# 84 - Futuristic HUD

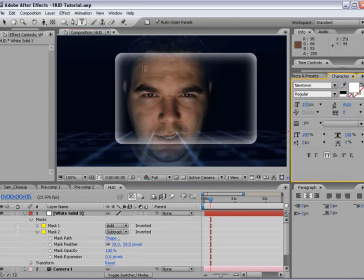[12:26]
And then we're going to take the text tool and we're going to type, shield.
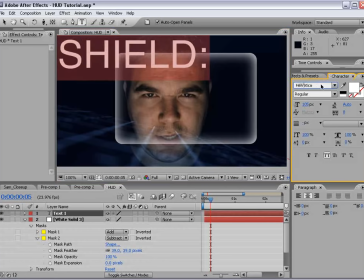[12:35]
Maybe use like Helvetica. Something, just kind of a standard, computer kind of font.
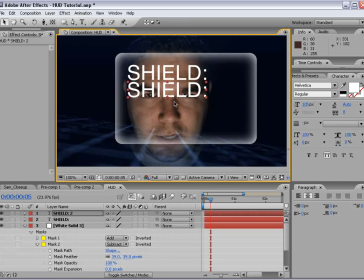[12:47]
And then Control D, duplicating that text layer, and then turning the size of this up. And then we'll do, we'll type 45, like 45% shield. Now, we want this number to fluctuate just a little bit.
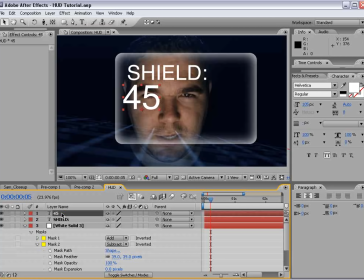[13:02]
Maybe he's under fire, maybe it's rattling. The cool thing about After Effects, it has some cool tools for creating random text. So we're going to take a look at a couple of those. So we'll toggle down the text.
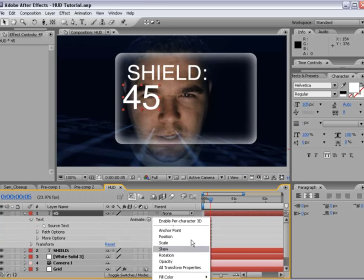[13:15]
Go down and we're going to turn on animate, and at the bottom there's an option that says character offset.
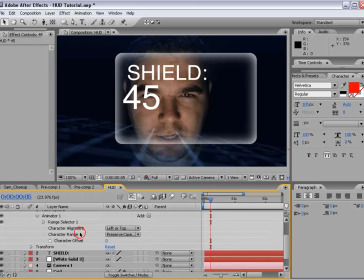[13:23]
Now you probably can't see it, but click character offset. So this allows us to play around with the range. The way we're going to do is just alt click.
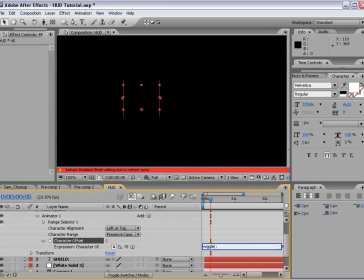[13:33]
We're going to type wiggle point, maybe we'll just do 3, 15,
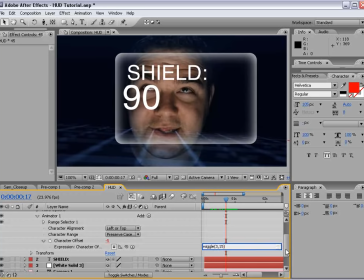[13:43]
and that way we get a shield fluctuating. Maybe we don't, maybe 3 and 5, so it doesn't fluctuate as much. But that looks pretty cool. And we can bring that down.
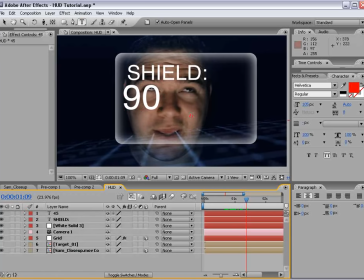[13:56]
And maybe what we can do is create another text and we'll type a percentage. And we'll make that white. Now we want to add some other information here, and we're going to take that white solid and just add in a quick line.
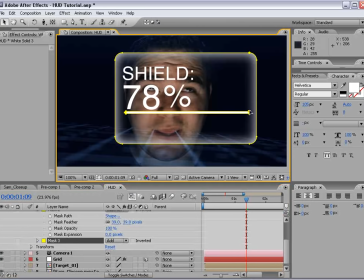[14:16]
You can just use the rectangle tool. I'm just using this tool here just to kind of give it a little bit of a rounded edge. But just add a line to kind of allow us to put some more information below.
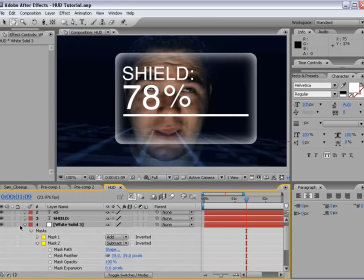[14:26]
So we're going to take that 78 layer, actually the 45, and we're going to duplicate it,
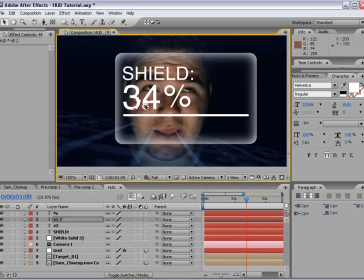[14:34]
scale it down, and bring it below the line here. And we want this number to be kind of long and random. So just start typing some random values. And then we'll move it over here. Make sure it aligns to the left.
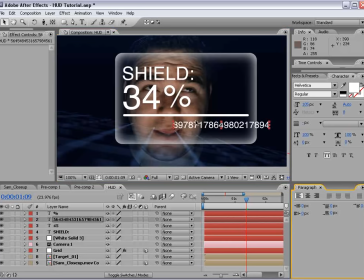[14:53]
And push it up a little bit. Now, that number is going to randomly change also. So we'll duplicate that, put one below it, make this really small. Because there's always, you know, no matter what, if you ever watch, you know, these kind of things,
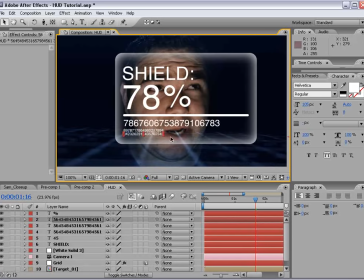[15:11]
there's always a lot of little information that would be impossible to read and utterly useless, but man, it sure does look cool. So just add some cool numbers there. And, you know, one important tip when you're doing this stuff,
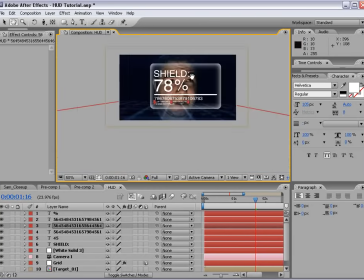[15:26]
just make sure you have kind of even spacing between things, because you don't want to jam everything up and, you know, make it look awkward.
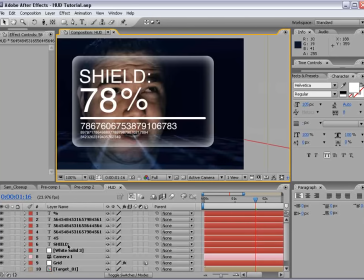[15:32]
So here's one system. We'll go ahead and make all this 3D. And we'll take the layer from the white background up to the percent sign, and we'll precompose it.
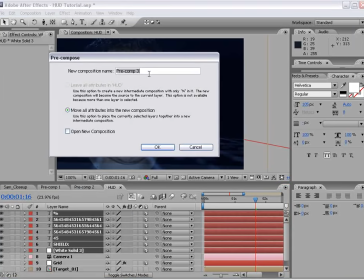[15:42]
So layer, precompose, move all attributes, and this is going to be called the shield system.
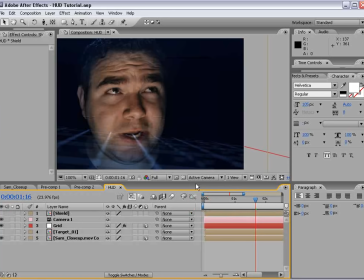[15:51]
And we're going to go ahead and make one more system. And the reason I'm making these different systems is just to kind of show you some different tips and tricks related to each one.
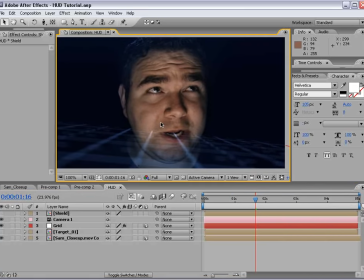[16:01]
The next one is pretty cool.
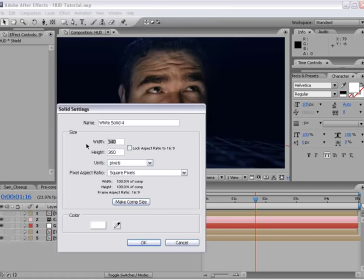[16:03]
So we'll create a new solid, and we'll make it a square. 360 by 360 and choose OK.
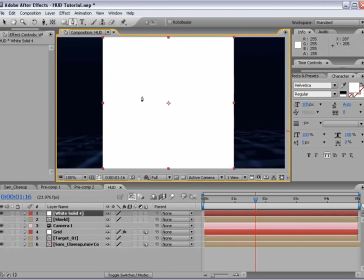[16:12]
And then we're going to go ahead and do a little bit of drawing. So we'll take the pen tool and we're just going to kind of make a pointer. Maybe kind of like a compass, maybe. And
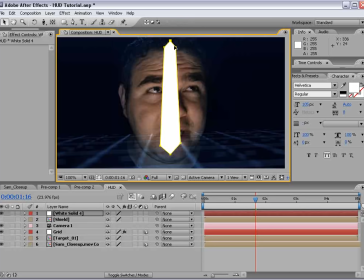[16:28]
so you can just kind of straighten this out.